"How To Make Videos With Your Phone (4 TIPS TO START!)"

Make sure like sound doesn't go off from the other side, because when you're speaking into it, you want the sound to come in to capture the sound from this side instead of like the sound from the other side. Alright, number 4, lighting and location. So location, obviously you don't want a very like noisy location. A park is very noisy, but I was lucky enough to find this quayside, a really public place. There's a lot of people here, but then for some reason they're really quiet. If it's not that noisy, film in your room. What I'm talking about location is that this is a perfect example right now.
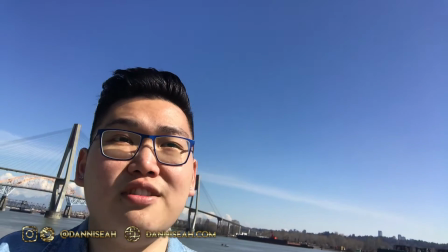There's actually a plane that flew by that could distract your sound, and you might have to film your entire video again, and you might not even notice it.
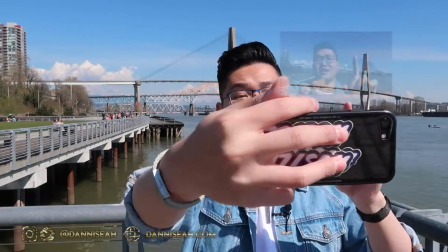So location, and also the lighting. Lighting, you want to have the right lighting. So right now I'm against the sun.
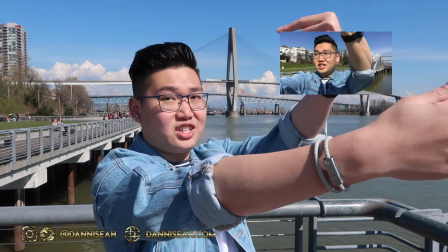The sun is actually shining through this way.
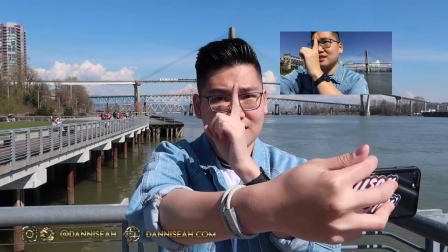And if you guys see right now, I'm actually like half of this side is black because the sun is coming from that way.
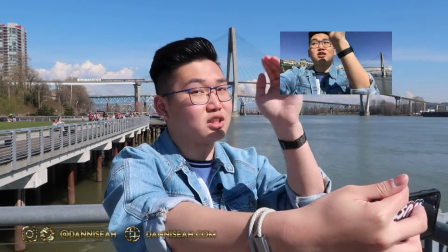And the reason I'm not directly towards the sun because it's way too bright. So I would rather have like some shadows.
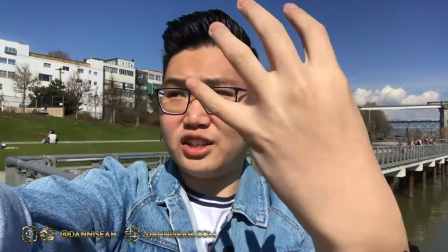I'm directly under the sun right now. You guys want the sun shining this way. You guys don't want the sun shining the other way.
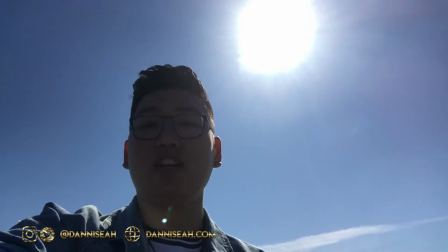Because what happens if the sun is behind you, you guys can see it's actually black.
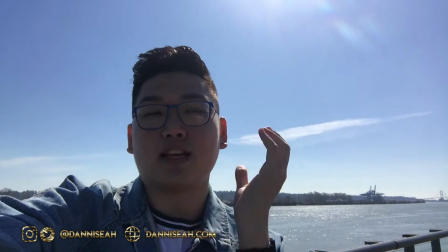Because the sun doesn't capture the light, you just form a silhouette and a shadow around yourself.
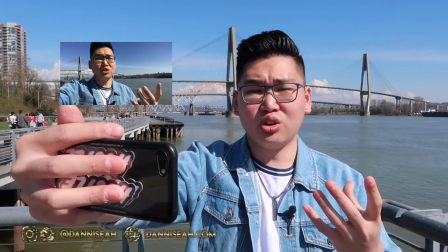So you don't want to do it. That's not good. If you guys are doing it indoors, if you guys have natural light, preferably you do natural light.
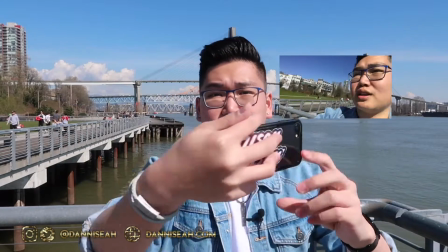Do it right in front of your window. So let's say this is your window. This is your window.
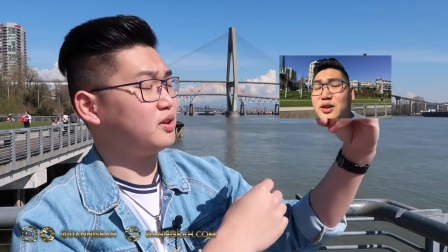This is your window, and you're filming right in front of it. Let's say if you guys are filming in a basement, or you guys are filming somewhere that's really dark or at night, you guys can use artificial lighting, but make sure your light is the right color that you want. So for my house actually has a lot of orange light. That's the reason why I don't film at home, because it doesn't look natural. It looks very orange. I would rather have like the sun that creates shadow than having really orange light, because it's ugly. I don't like how it looks. I think that's it. I feel like this was a very like boring video. Maybe I'll add in some really cool like cinematic footage of me like dancing or playing. If you guys like this video, please let me know by clicking the like button below, and please subscribe for more personal branding and personal advice and social media video, and comment down below on when you're gonna start it so I can check out your channel when you start filming through your phone. Yes. And as always, it's been Danny. Peace. Can you guys let me know if I always squint? I feel like that's a habit. Every time I speak, like the wrinkles just builds up for no reason. So it should be like natural, right? When you're natural. Damn, sexy.